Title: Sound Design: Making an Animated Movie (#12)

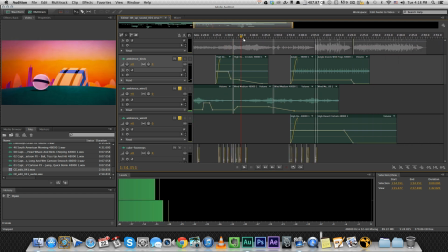(4:08)
That gives it a time transition feel. And I've done it again when we switch to nighttime, right here.
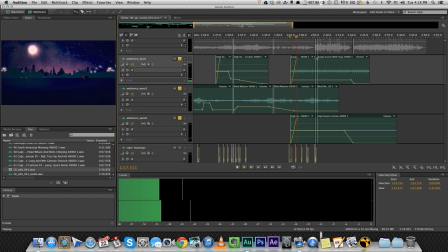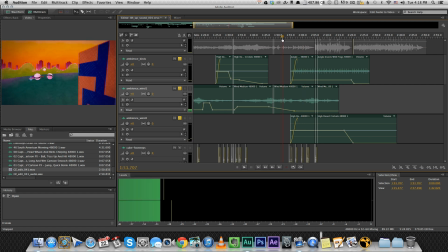(4:23)
so that's really very small things that add a lot of depth and as you can see I've played with the volume a little bit to change the volume you can just create like a keyframe and then you tell you tell the program that from this point you want to start lowering the volume
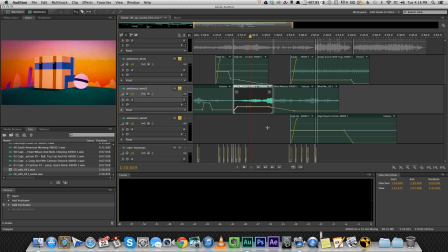(4:39)
of that track up to here I'm going to cancel that I don't
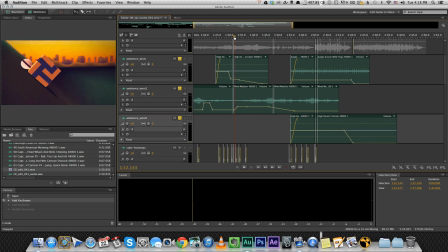(4:44)
play around too much with a left and right speaker like
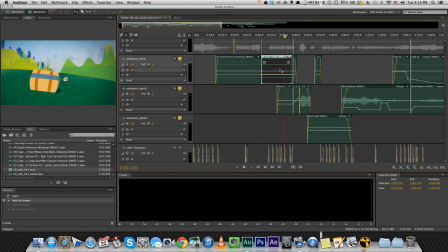(4:49)
you can you can decide that like for example this track you can decide to pan everything to the left so we're going to hear it only from the left side i sometimes play with it a little bit when the character is like doing something on the left side of the screen on the right side that i i give it a
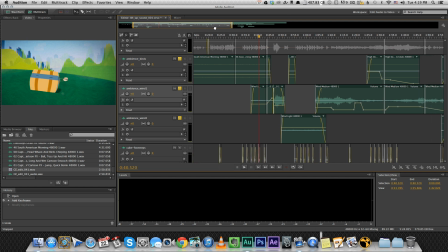(5:05)
little bit of an edge towards right or left but it's not something that i put too much effort into. So that's the ambience tracks. Then we have some footsteps.
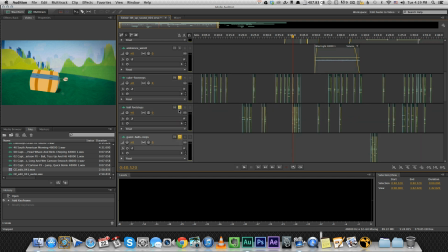(5:19)
That's very, very important. Let's solo them. I'm pressing this ask button to solo the tracks so we're only going to hear them. I actually have a lot of tracks for that because sometimes they overlap and I wanted to name them too. You see there's the cube footstep, the ball and the guest balls.
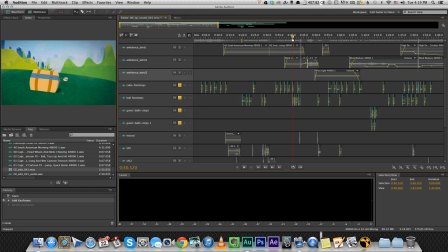(5:36)
That's like the family, the little ball family.
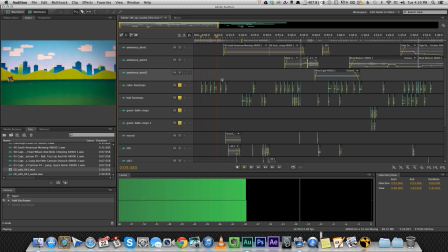(5:43)
So I just used one track of footsteps and divided it based on the actions.
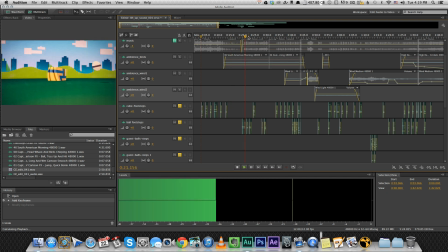(5:51)
It's very simple. You want to keep it very subtle. You don't want it to be like a very, very loud step, otherwise it takes too much attention.
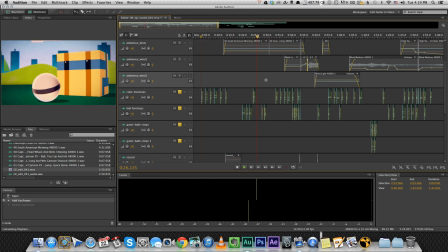(5:58)
It's supposed to be something that you don't even notice. All
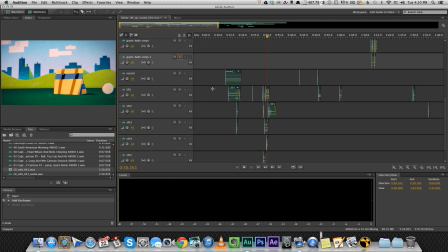(6:04)
right. Then I have all the sound effects. There aren't a lot of sound effects in this film, but there are some. For example, let's solo them.
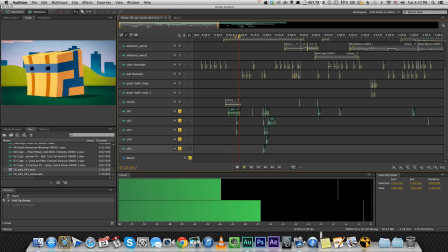(6:19)
For example, when the ball zooms next to him.
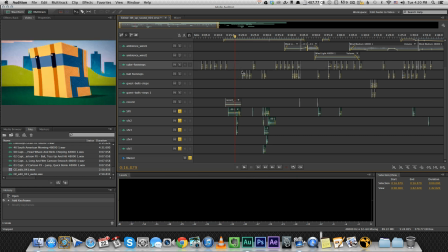(6:25)
That's what's fun about sound design. You don't have to use realistic sounds that depict the actual action we're seeing. You need to just use something that conveys the feeling that you want.
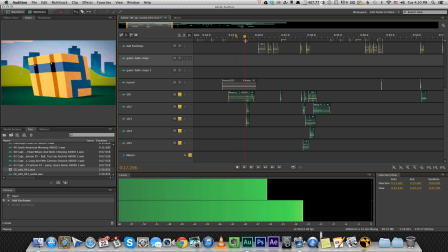(6:37)
So for this, I use the motorcycle drive-by. Listen to this. This is a motorcycle, but I've used it for the ball, and it still works.
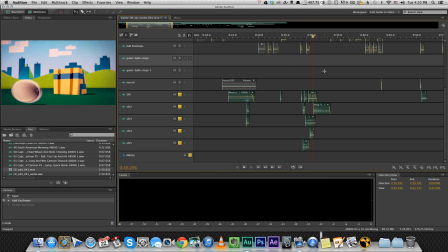(6:51)
And you can hear that after the ball zooms away, I've used birds flapping their wings.
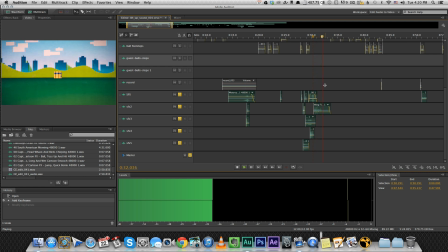(7:00)
So I'm listening to this. Like, why? There's no birds there.
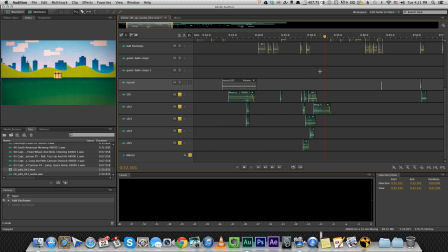(7:05)
There's no birds flying away. but it kind of gives a feeling of something like really big and fast just happened and then the transition to quiet sometimes it's I use like these flap those wings flap it helps some
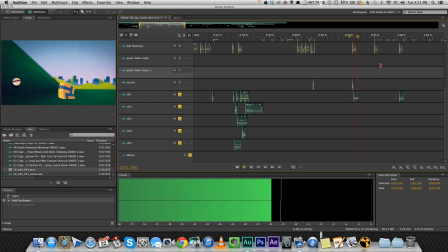(7:24)
sound effects over here and
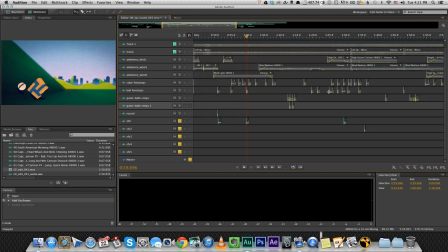(7:29)
that's it there's not a lot of sound effects I've used again
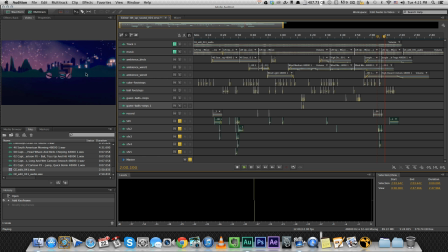(7:37)
the motorcycle for when they zoom to help him drive.
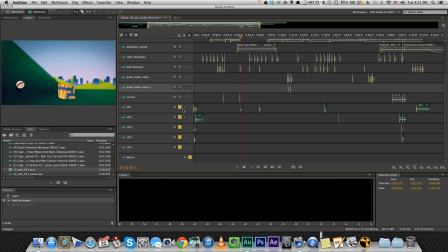(7:44)
And of course the kiss. All right, then we have the master track. And the master track is the only track that I add effects to. As you see, I did not add any effects to any of the other tracks, only to the master.